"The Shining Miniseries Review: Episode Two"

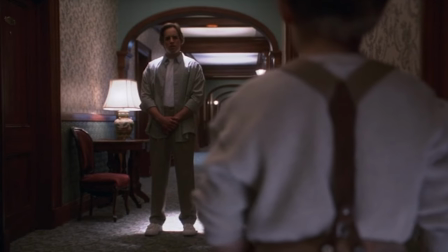(20:39) Doc! What are you doing here, Doc?
Or maybe he was, but this musical sting made it seem like it was a surprise.
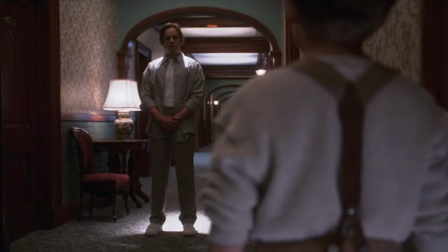(20:46) Doc!
I suppose it was for Danny, but we saw Tony earlier. It's just not well edited.
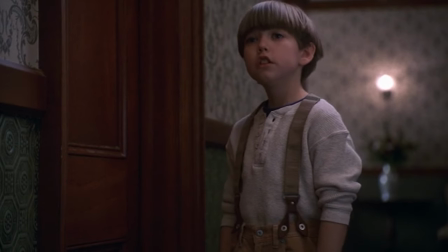(20:52)
I don't know what they were going for here. Anyways, Tony tells Danny not to go into the room, but Danny blows him off, saying he's not scared of them.
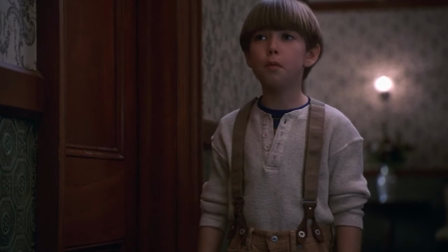(20:58) He said nothing here could hurt me. They're like pictures in a book. Doc, if you give them the chance to become more than I that, they can- I can go in here if I want to.
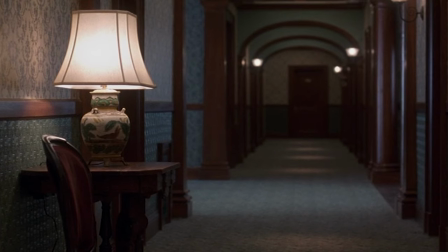(21:05) Go away. Leave me alone.
After making Tony disappear with Halloran's method, a ghost lures him to come inside the room.
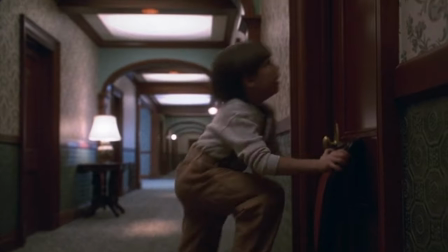(21:13)
He grabs a chair to look into the peephole, but that's not how they fucking work. You have to use it from the other side, you're not gonna see shit.
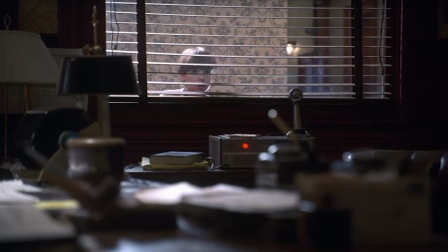(21:19)
Some water leaks out from under the door as Danny goes to Ullman's office to grab the master keys.
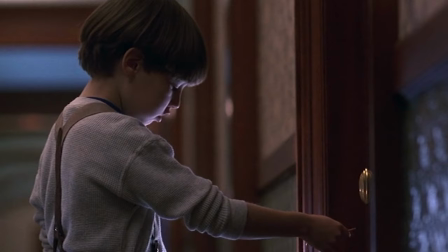(21:24)
On his way back, Danny and the fire hose have a staring contest, until Danny finally notices the puddle emitting from under the door.
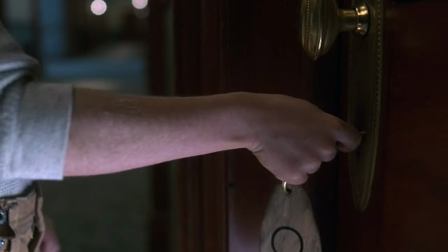(21:31)
At this point, he's literally asking to get strangled, you fucking idiot, I don't care.
Danny.
Tony gives us another jump scare with genuinely weird ass phrasing.
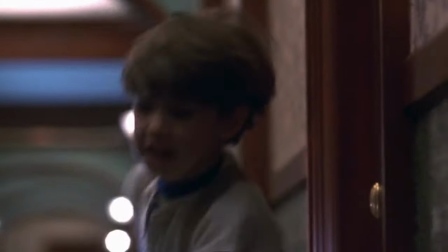(21:39) You can't let them touch your mind, ever. Do you understand?
As he's running away, he stops in his tracks because of the fire hose.
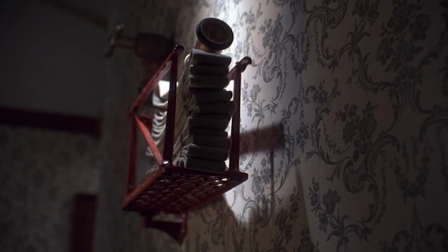(21:46)
It's not even doing anything, just fucking run past it.
Nothing here can hurt me. Just like pictures in a book.
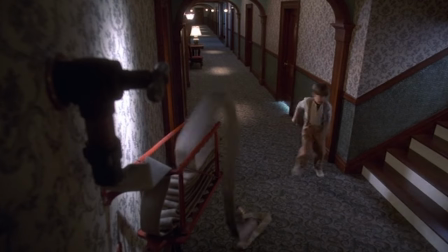(21:53) I don't let them touch my mind.
Blood spews out of the hose, but Danny counts to 10, and it's normal again.
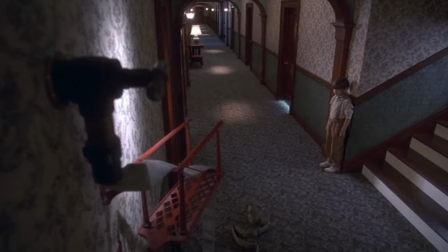(22:00) Just a hose, stupid.
At least make it jump towards him rather than adjacent. Like, Jesus Christ.
Father, when can I leave to be on my own? I've got the whole world to see.
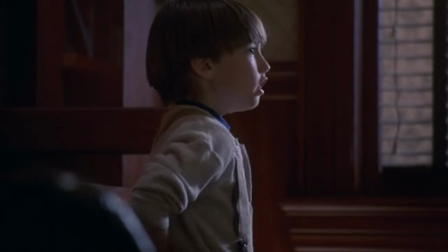(22:13)
As Danny brings back the master key, Jack catches him red-handed.
What are you doing?
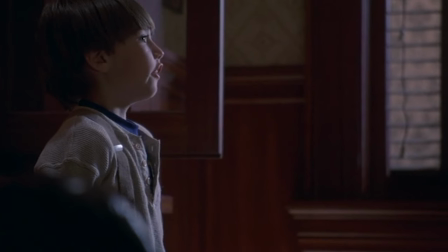(22:18) Nothing, Daddy.
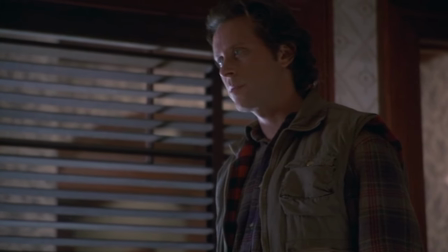(22:19)
He questions him further, asking if he was messing around with a CB radio, mentioning that if the phone lines go down, it's the only way they have for calling for help.
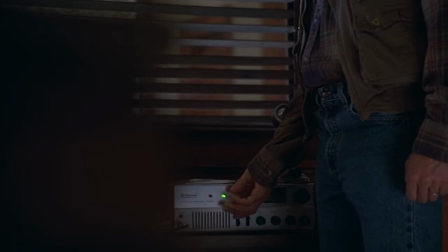(22:27) The only way. Roads west of Boulder continue to be treacherous.
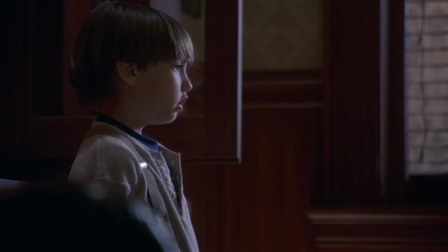(22:32)
Jack asks Danny what he has behind his back,
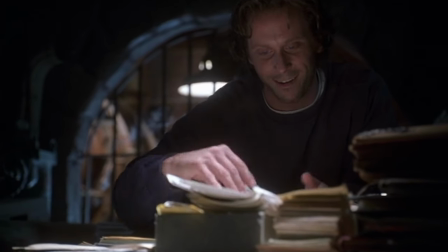(22:34)
marking the beginning of Jack's slow transformation into obsessing over the hotel and following the rules, hounding his son for disobeying.
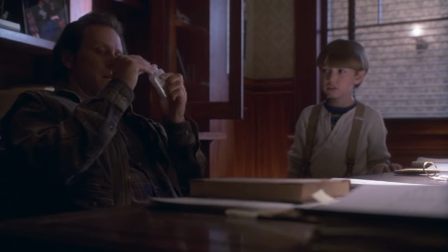(22:41) Not supposed to go into any of the guest rooms!
He sits down and starts chewing aspirin between his molars, something he used to do for hangovers while he was hitting the bottle.
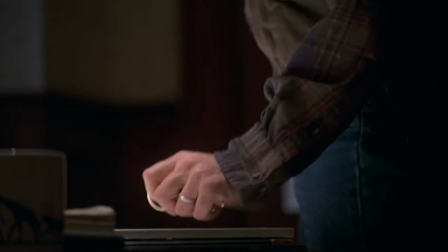(22:50) Worst one in a while.
Jack stands back up, going full discipline mode, inquiring about what to do about a boy who cannot keep to the rules.
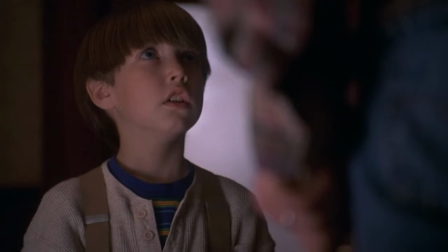(22:59) How are we gonna make you remember? Are you gonna hurt me, Daddy?
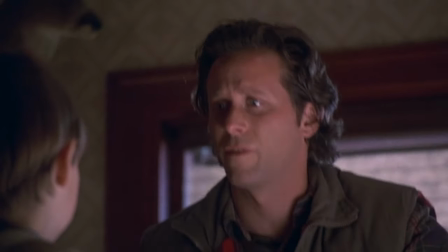(23:06) Like before.
This strikes a nerve in Jack, empathy swarming in as he backtracks his statement.
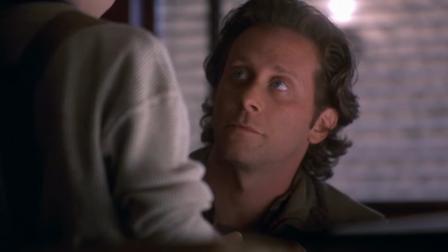(23:11)
Meeting his eye level, Jack pleads with Danny, saying he'll never hurt him, but that rules need to be followed.
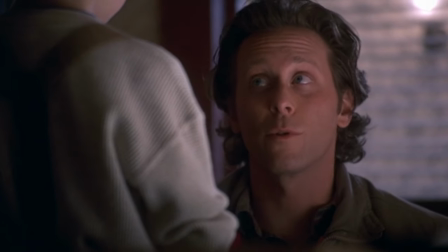(23:16) And men follow the rules.
This scene is fine.
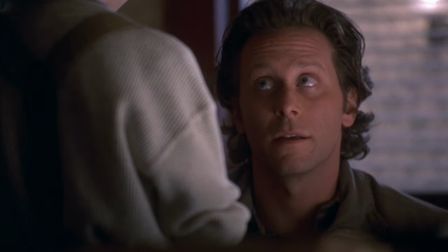(23:19)
Pretty much establishes what it needs to, drawing a line with Danny, firmly restricting him on where he can wander around in the hotel,
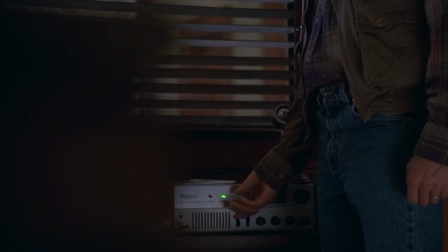(23:26)
reinforcing that the CB radio is their last line of defense and not to mess with it, and the patching up of relations between father and son.
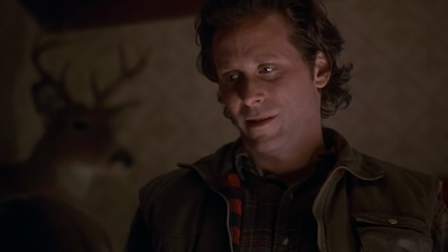(23:32)
Jack doesn't want to hurt Danny, but he gets lost in the inner frustration that boils to the surface.
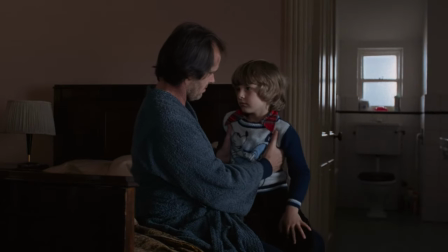(23:38)
But it doesn't have the same impact that the father-son relationship scene from the 80s film has.
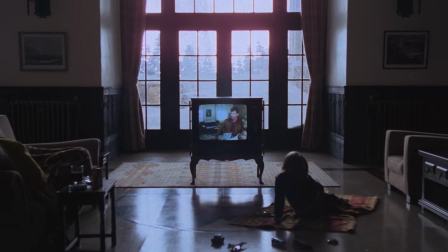(23:46) Monday.
Directly following the encounter with the slaughtered twins, Wendy and Danny watch the summer of 42 while snow encases the environment.
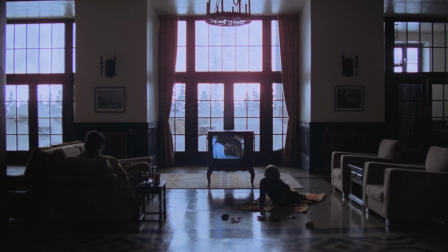(23:54)
Danny asks if he can go to his room to grab his fire engine, but Wendy warns that Jack is sleeping, not to wake the bear, in a sense. Danny goes anyway, promising not to make a sound.
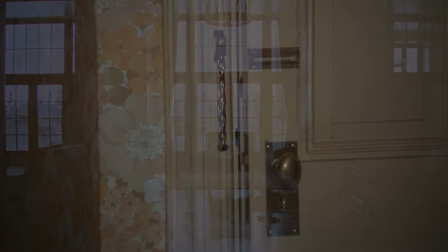(24:03)
As we crossfade into the bedroom, Bartok's composition chimes in, the ambience of a winter storm still lingering.
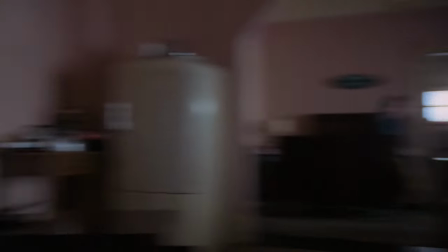(24:12)
Danny slowly approaches as violins heed warning. Every time the camera whip pans, landing on Jack sitting at the foot of the bed, my heart sinks.
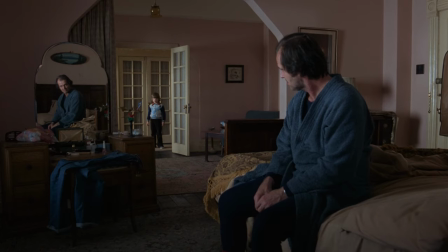(24:24)
We cut to the reverse, Jack now composed within the mirror. All eyes on Danny. He asks to get his fire engine, but Jack beckons him closer.
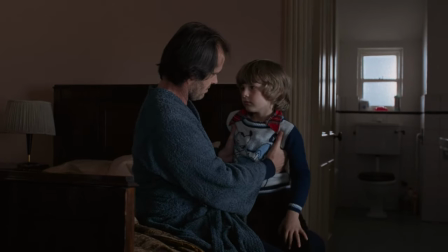(24:33)
The tension can cut glass as Jack sits his son on his lap, pulling his arm closer with Danny retracting backwards.
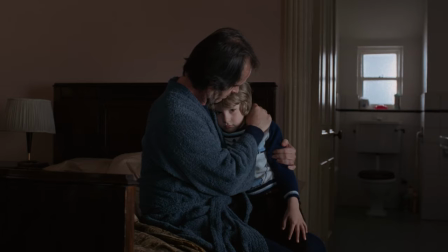(24:40)
You can see where I'm going with this. He plays with his hair, softly asking how his son is doing.